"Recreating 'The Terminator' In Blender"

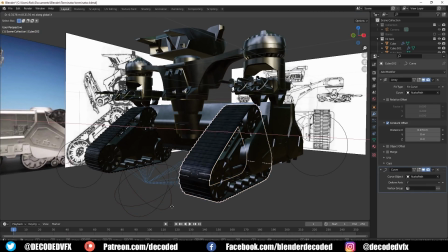646s
If you grab the tread object and you move it in the X direction well notice is that all the treads follow around the curve like they're part of a track that's actually moving around now obviously I've got four of these tracks and I've got loads of wheels I didn't want to keyframe the
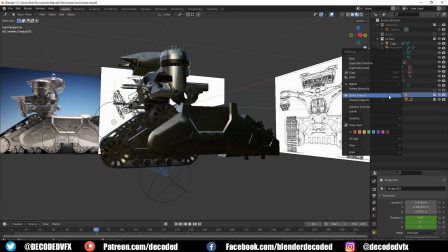663s
location rotation of each one so what I did is I made an empty object and I used the transformation
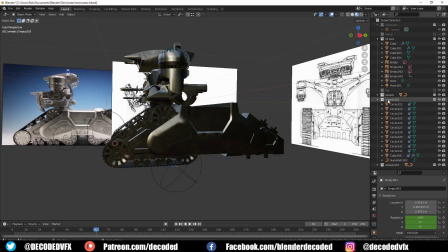669s
constraint to make all of those objects follow the rotation of the empty so now all I had to do was keyframe, the location of the empty object and everything else would just follow along.
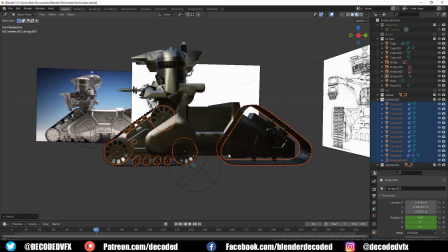681s
So the top of the tank was just this really low poly model that I got off the internet.
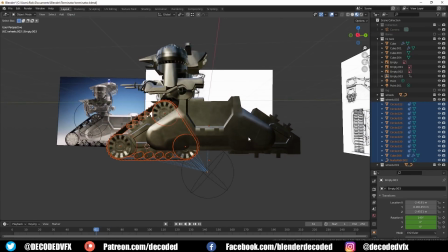685s
If I had time I would have loved to remodel this from scratch myself and make a really nice job of it and
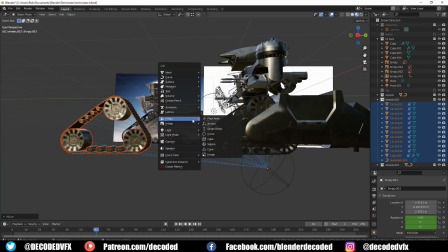690s
I'll admit that it's the worst shot in the sequence but it was the best I could do with the time I had left.
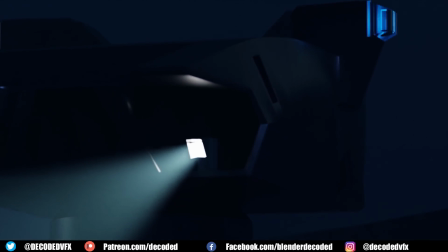695s
If you were wondering how I did those spinning lights though on the top of the tank that's actually ridiculously simple.
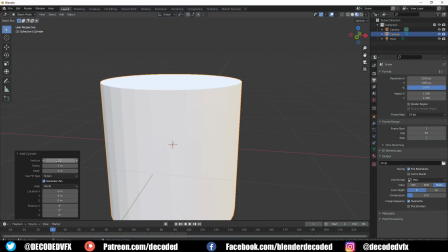700s
You just make a point lamp and then you make a really low-poly cylinder that surrounds it. Give the cylinder a black material then delete every other side.
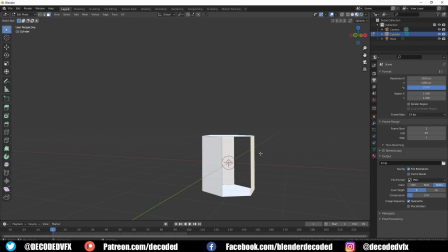709s
Now you just need to set two keyframes to spin the cylinder on the Z axis and you're pretty much done.
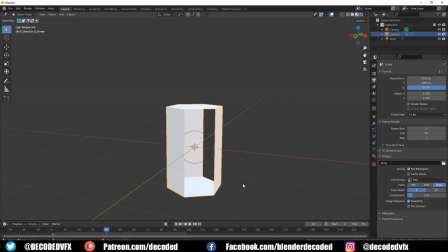714s
You can just select the key frames with shift and E and use linear interpolation. What that'll do is basically extend the animation that you've made between those keyframes along the whole timeline. So even once the marker goes past the last keyframe it'll just continue on.
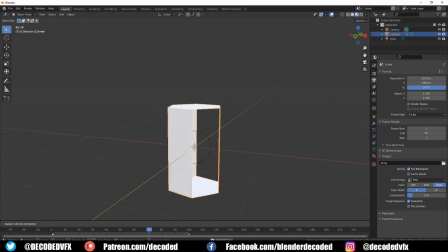730s
Now you can just grab the second keyframe and you can move it closer or further away from the first one to change the speed.
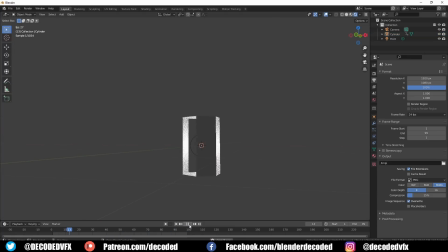738s
So next up I worked on this shot where the tank drives over the skull.
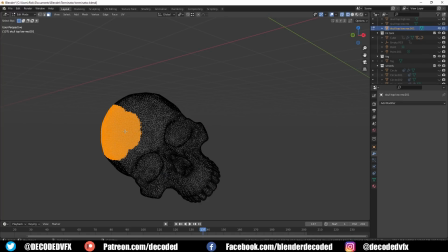742s
To destroy the skull I just used the lasso tool and I split the skull into several different chunks then I applied rigid body physics to all the different skull pieces and I used another invisible mesh that was just in front of the tank that acted as the collision body so when the tank
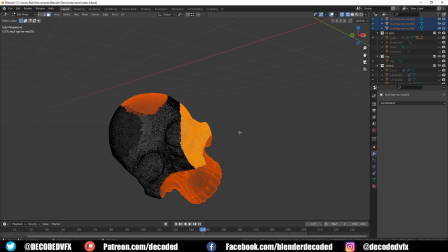758s
hit the skull it would all break apart.
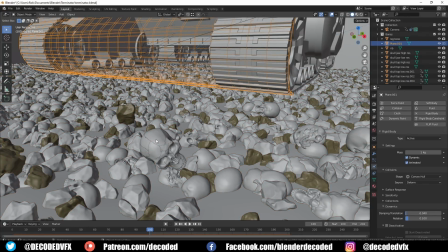760s
I also made sure to enable deactivate on start for the skull pieces that basically just tells blender don't put any physics on these objects until
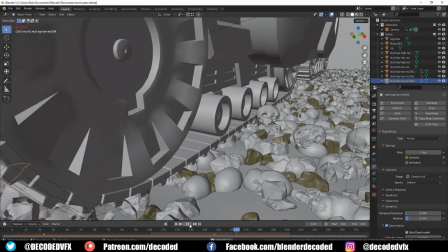769s
they're touched by another physics object otherwise if I didn't do that the skull would have just instantly fell apart on frame one so after that I moved on
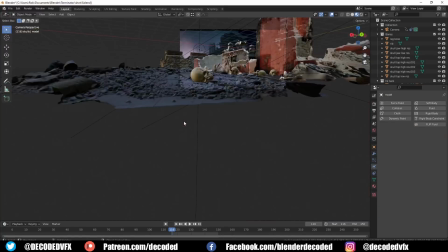777s
to this next shot where you've got the tank driving in the background and there's just a close-up shot of some skulls I managed to
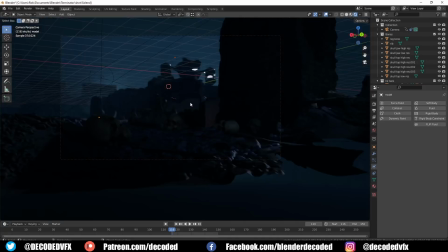784s
find this really nice photo scanner on sketchfab of some abandoned buildings and they were absolutely perfect for what I was trying to do for this scene.
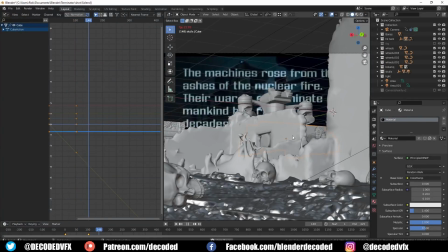793s
I thought it looked a little bit silly that the tank seemed to be driving on a perfectly smooth surface so to
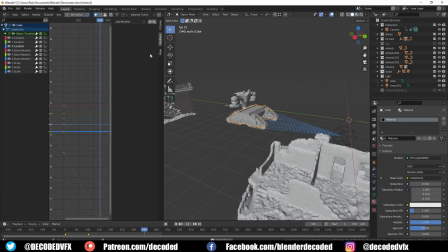799s
fix that I just opened up the graph editor and I found the z-axis for the main tank part that everything else was keyframed. I just added a subtle noise modifier to the tank so that it would jiggle up and down slightly as it moved along.
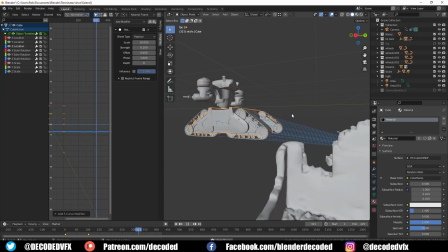811s
It just makes it look like the tank's actually driving across a rugged terrain and not kind of just
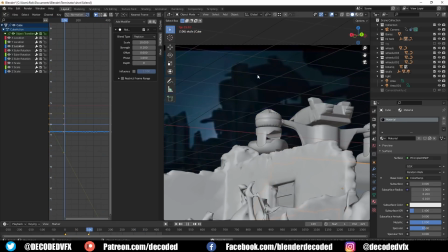815s
floating through 3d space which of course it is so
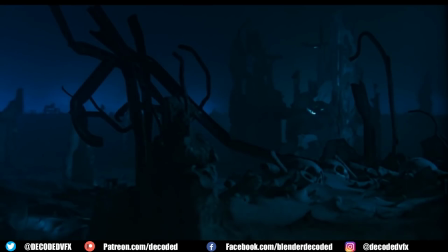823s
the final shot that i worked on for this is actually the first part of the sequence where there's an aerial hk flying over the train
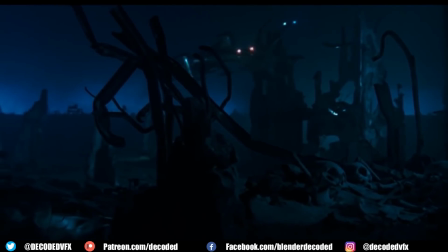829s
and shooting at people by this point i was really ridiculously short on time and i was considering just buying a model of a hk online
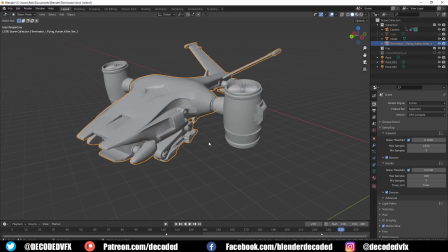836s
but none of them were very accurate to the first movie and then i came across this stl model stl files if you've never heard of them before are
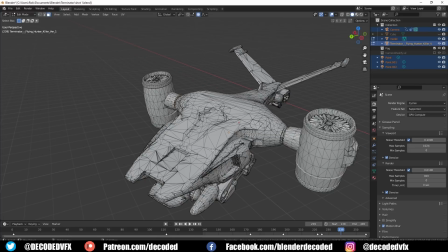844s
made for 3d printing they aren't really ideal to use in 3d programs because they
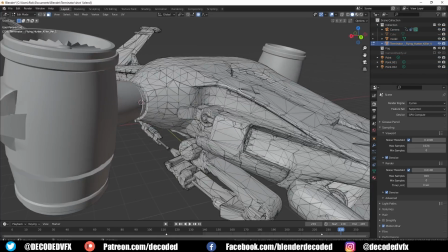849s
usually have terrible topology among other problems but it was good enough for this I just
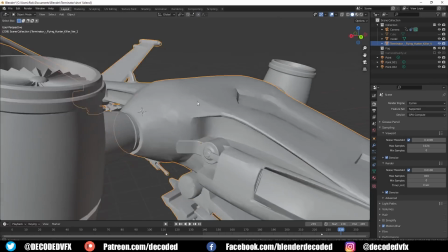854s
slapped a few lights on it and it was good the original
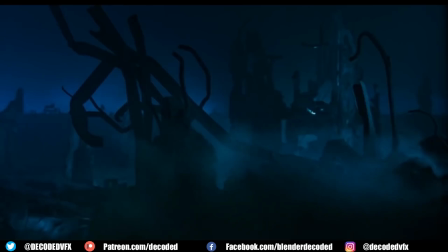859s
animation in the opening shot is kind of weird I imagine it
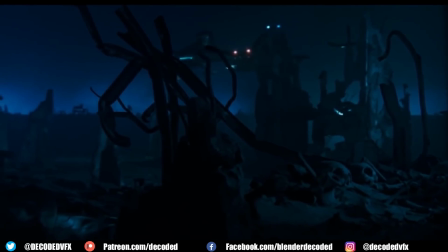864s
was probably made either on a stop motion rig or using some fishing wires either way it kind of doesn't move in the
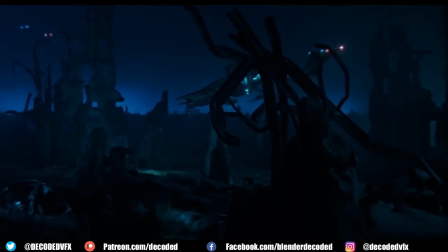869s
way you would expect an aircraft to move and it does this especially weird animation at the end where it just kind of flies off.
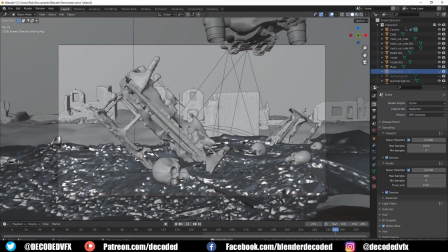876s
On the other hand I didn't want to stray too far from the original shot so I kind of just split the difference
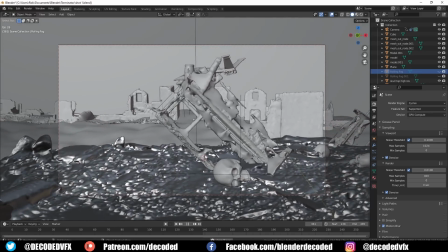882s
and came up with something I thought looked okay but kind of still had that janky stop-motion feel.